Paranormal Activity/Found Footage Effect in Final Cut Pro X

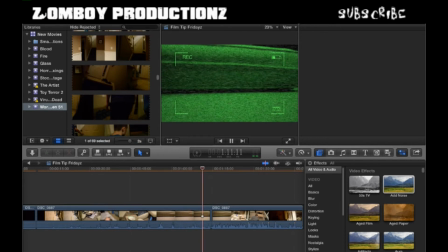And then since we split the clip and changed what the other one looks like, you will see that it switches over to your other settings, which you set on the second clip. So unfortunately, I don't know why it isn't showing.
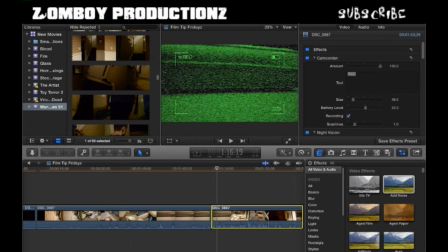Oh, I don't think I changed much. It doesn't seem to be showing very well, but let me try it again. Oh, there we go. So now you can see the difference.
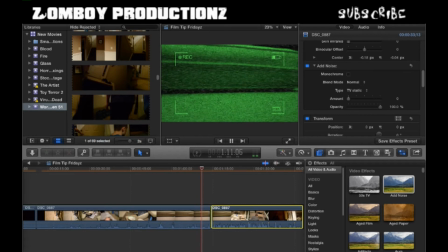If it starts off really staticky, then maybe the ghost leaves or the alien leaves or whatever, and then it starts to lessen. So yeah, again, it's a nice quick way to make it seem like the static is depleting or going away.
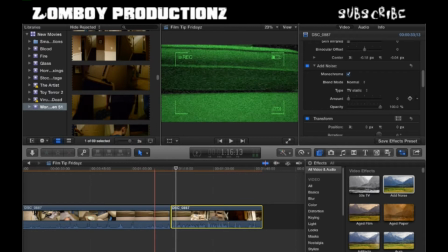Monochrome, I'm not exactly sure what that does. Doesn't really seem to do anything when I check it. If you can list that in the comments, maybe tell me what that means. I'm really not sure, but without it, you still get a really good effect like this.
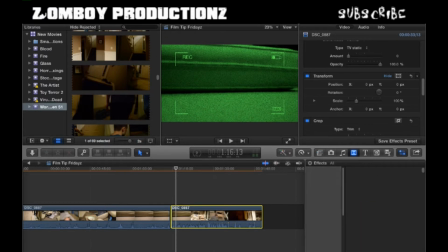So let's say you want to go even farther with making this realistic, like staticky footage. Well, what you want to do is you're gonna take your menu and open up the transitions.
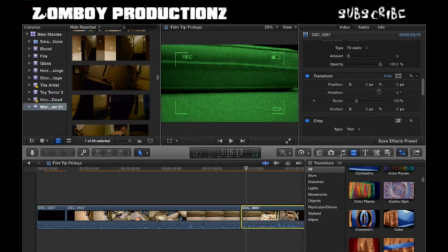So just click this like little, kind of looks like a glass where like the sand falls down, but it's symbolizing a transition.
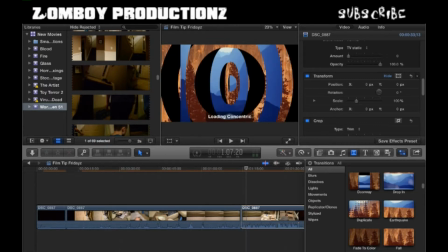And you're just gonna type in, I believe it's static, yes,
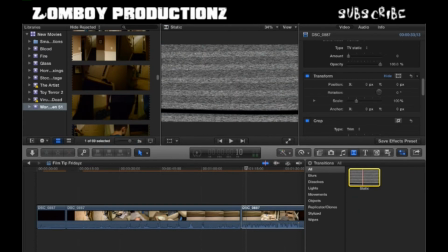and you'll get what looks like almost like if you changed a TV channel or something shut off abruptly, like electronically.
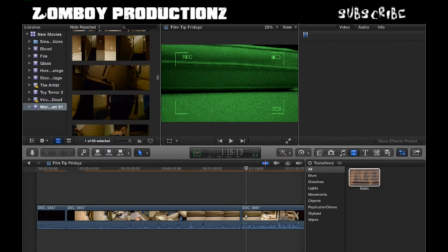So what you're gonna do with this is find where two clips meet, and you're just gonna drag it in there, and it's gonna cut away some of your clip because it uses it for the static. There are ways to kind of adjust that.
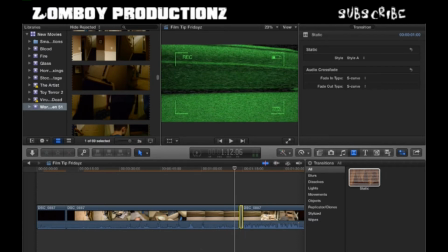Not really sure how, but it shouldn't be too much of an issue unless the clip on the other side is really small. So yeah. So basically, when you put that there, it puts a transition, and it goes like this.
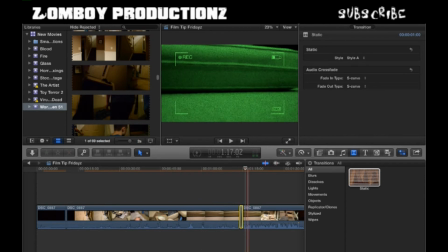Yeah, so that's pretty cool, and you can actually put a bunch of them in your clip, and so it looks like your clip keeps getting like interrupted by static. And then just add a static sound effect from your music,
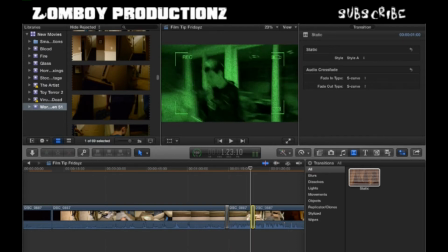download one from iTunes or the internet and convert it to iTunes like an MP3, and it should be here in your music in
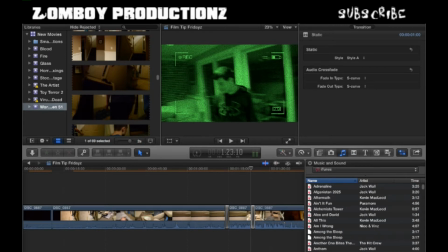iTunes. So yeah, you can also maybe find, they don't really have great ones here, like, the volume is off, I'll just show you, like, they're like,
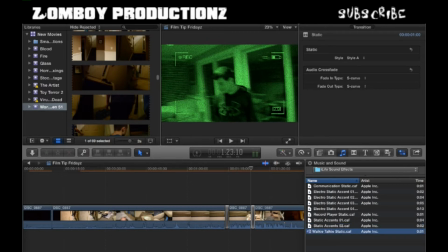their static isn't that great, so I think you're better off either making a static noise with your mouth while recording audio.
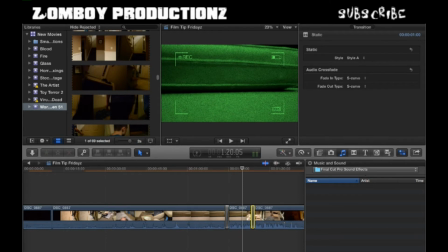So just to record audio. If I spelled record wrong. Yeah, open, record voiceover, sorry. Yeah, so just do that and make a sound or download one from the internet. But now with these two static things, you have one there,
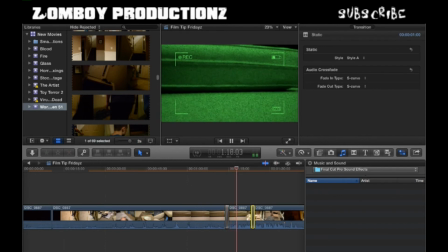and then in the middle of the clip you have another one that just makes a static like that. So yeah, and you can actually change the style.
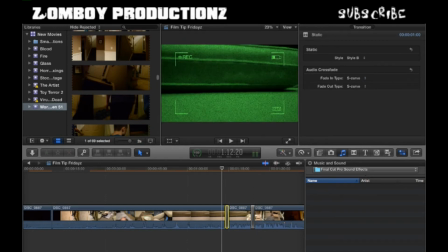I prefer the second style B, because it kind of like it goes like that. It's a lot more like quicker, I think, and more effective like than the other one, and it blends a little better. So yeah, and you can I guess choose how it curves in and stuff.
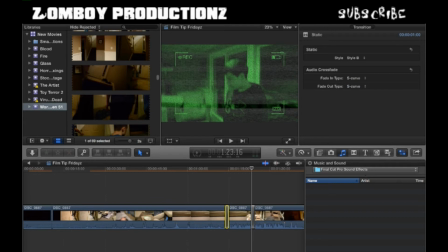So that's all based on your preference.
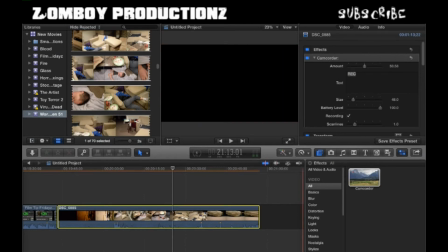Sorry guys, I actually forgot to put this in the original video. It's a really cool effect.